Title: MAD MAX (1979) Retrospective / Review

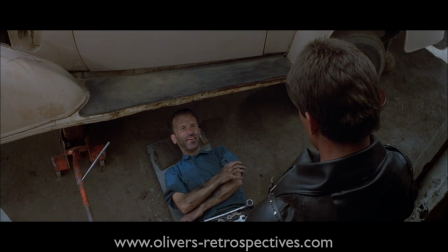And I get the impression that the individuals involved with the sound mix were struggling to balance the audio.
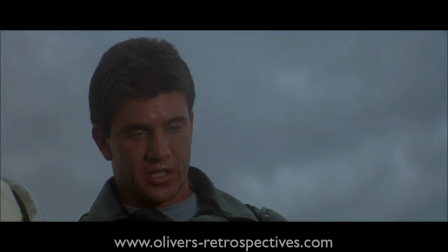Either that, or the recording of the dialogue just wasn't very good. So you have a lot of inconsistent levels of sound effects, dialogue and music all fighting for airtime in the mix.
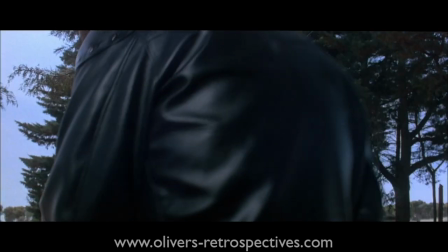There is a moment when a police officer arrives to meet Max and his wife. They discover a severed hand on their car, and the music just overpowers what they are saying.
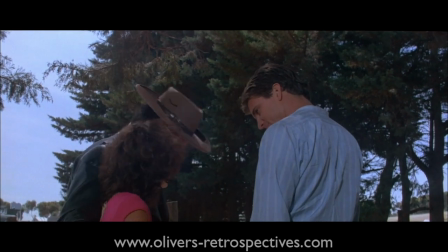It sounds like music for a chase sequence, but slapped over a regular piece of dialogue.
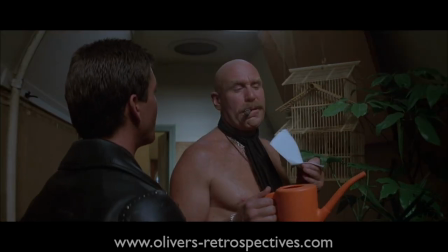It's such an odd creative choice on behalf of Miller and May. There are other moments where the dialogue is so inaudible, you have to play it back to double check what they said.
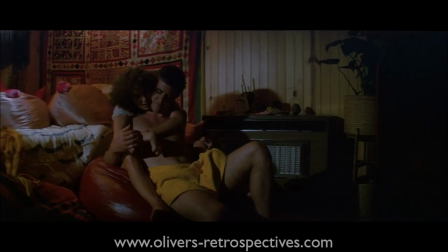This is not the fault of Aussie accents, but the poor quality of the dialogue recording.
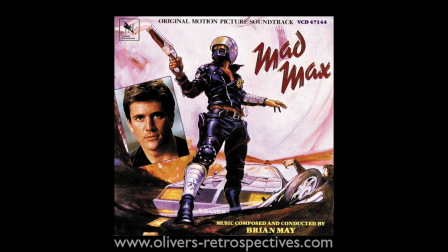The score was issued on LP in 1980 with 31 minutes of music.
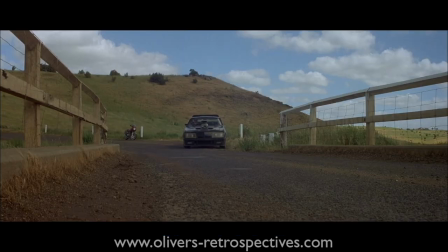It didn't get a CD release until 1993, which featured one extra track of outtakes, additional music cues and sound effects.
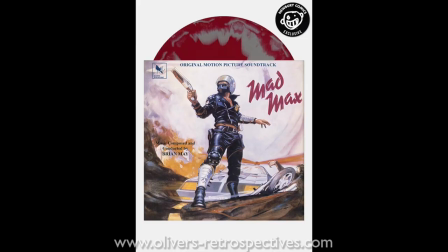Due to the renewed popularity of LP, it got a limited re-release in 2017.
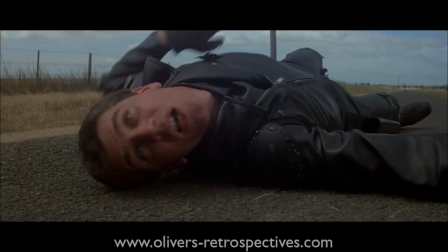This was identical to the 1993 CD version, and the music wasn't further expanded upon.
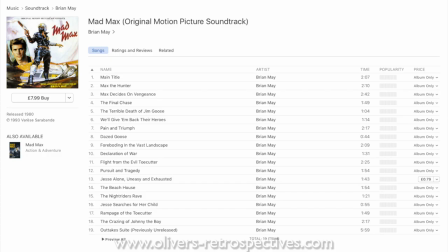The CD release is currently very pricey on the second-hand market, but thankfully it's available on iTunes for £8, and definitely worth picking up.
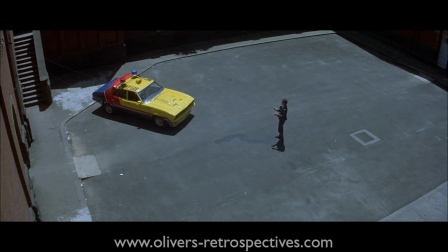Brian May's work on Mad Max 1 and 2 is superb, and their respective scores work wonderfully by themselves.
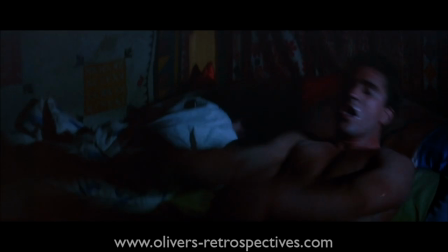But if you had to compare the two, I would say the first film has the edge.
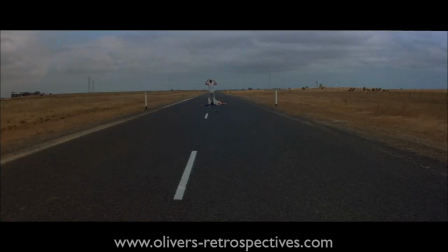A lot of the themes were carried over into the sequel, but it was missing the emotional music that comes with Mad Max 1.
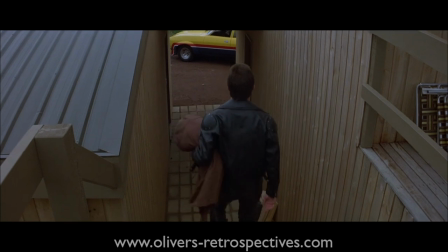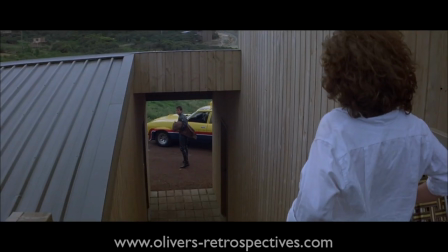I saw the first Mad Max in full way after I'd seen Mad Max 2 and Beyond Thunderdome.
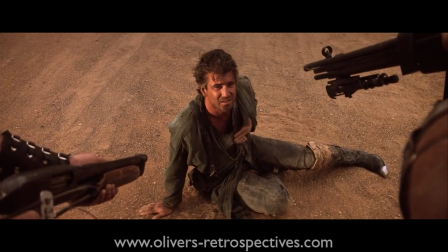At that point I was familiar with the world of the sequels, and seeing the first movie, it felt like the odd one out.
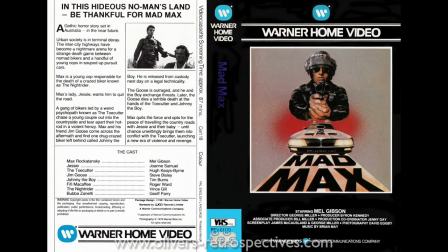As a kid I recall seeing the big black Warner Brothers rental tape and thinking how awesome the cover was,
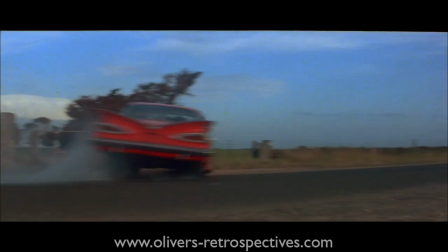but this was an 18 rated movie and I would never get a chance to see it till I was older. So I just rented Superman 3 instead for like the fifth time.
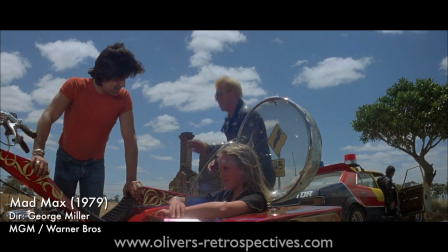I was 7 years old, give me a break. The original 1979 movie, in my eyes, is a non-stop chase action sci-fi adventure.
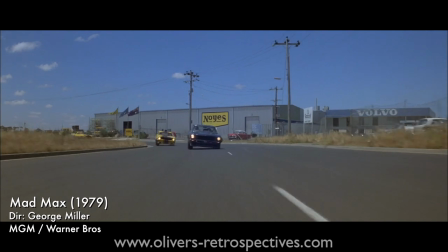Its science fiction is a bit loose, and it doesn't do a particularly good job of setting up the world.
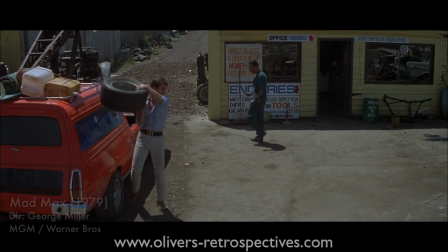You have this distant future setting, but it seems very much isolated to this large town that is surrounded by a lot of open land. There is an obvious disconnect from the world, but society hasn't fully crumbled like the sequels. In a more recent interview, George Miller said that was not the intention when the script was written, to set it in a post-apocalyptic world. This was done because they didn't have the money for extras and properly maintained buildings.
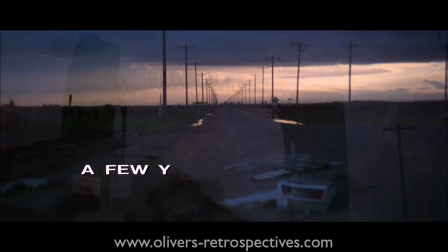In order to cover for this production value limitation, the title card was added to the beginning, explaining that the story was set in the distant future.
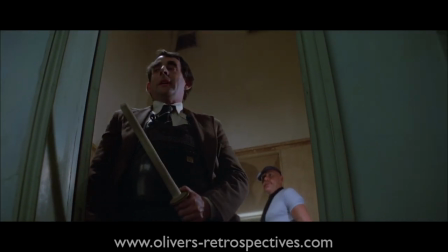This also accounts for why there is more an established society in this movie.
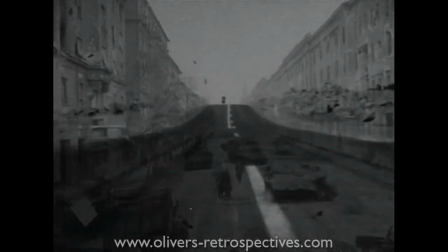Come the sequel, it kind of retcons the series and gives a little more story to establish the
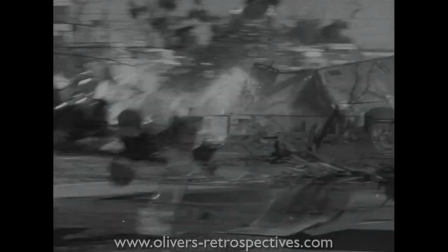world and how society has fallen apart. although the writer's intent was to comment on the oil crisis of the 70s,
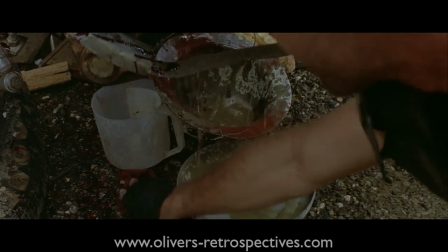there isn't much of a reflection of that in the movie. The sequel really pushed that idea and oil becoming gold to them as everyone fights for it.
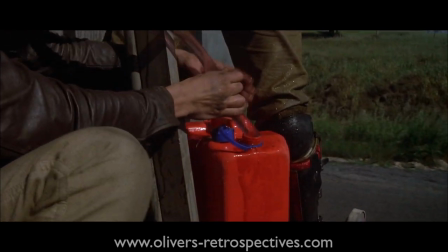You only see them once in the first movie near the end, trying to steal petrol. The action and chase scenes are spectacular and very well shot for the time.
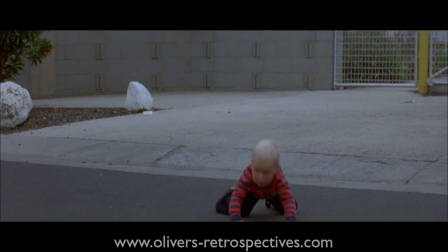This is really the movie's selling point. There are some tense moments when a child walks into the middle of the road and narrowly avoids being run over.
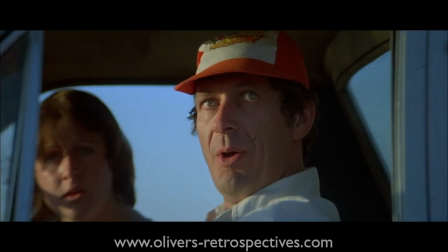This was made during a time of optical effects and blue screen, but owing to their low budget, there are no optical techniques employed.
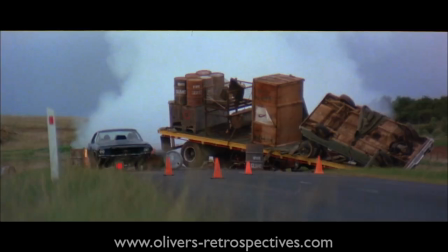Everything is done for real.
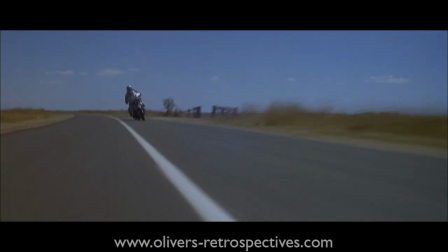The cinematographer David Egby captures some daring shots that today would be probably impossible to do due to health and safety regulations.
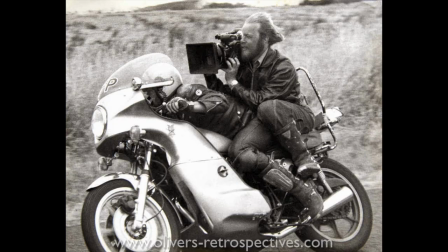Very low camera shots were achieved by the cameraman riding on a bike as a passenger holding and operating the camera while travelling at top speed.
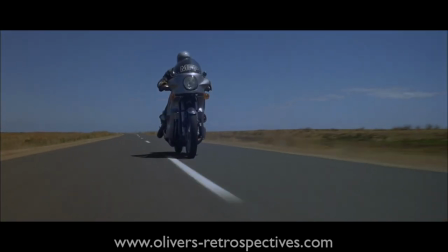A lot of the shots were improvised on the day, and despite this, there are no reflections of the camera operators in the cars or mirrors.
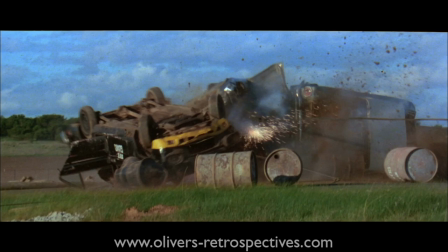Seeing a car being propelled at ridiculous high speeds by a military rocket is something that hadn't been done before, and probably not since.
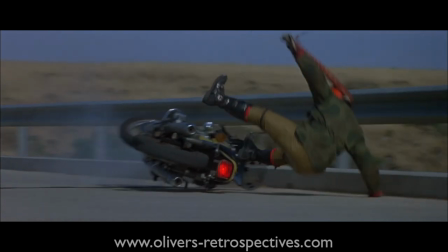In one shot, you see a stuntman get whacked by the wheel of a bike as he comes off his own motorbike on the bridge.
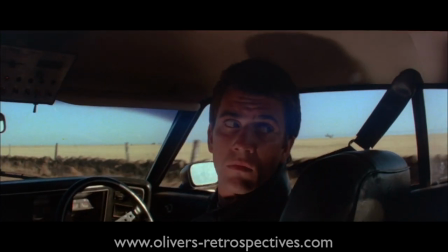He gets clobbered by the wheel as it slides across the floor. It's all left in shot. Thankfully, the stuntman just got up and walked away after the take.
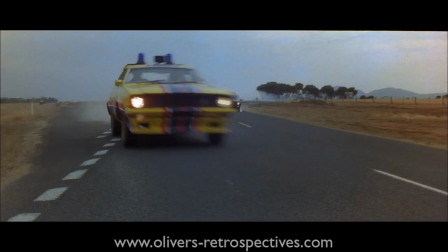The movie is like a wonderful showreel for the director and the stunt team involved.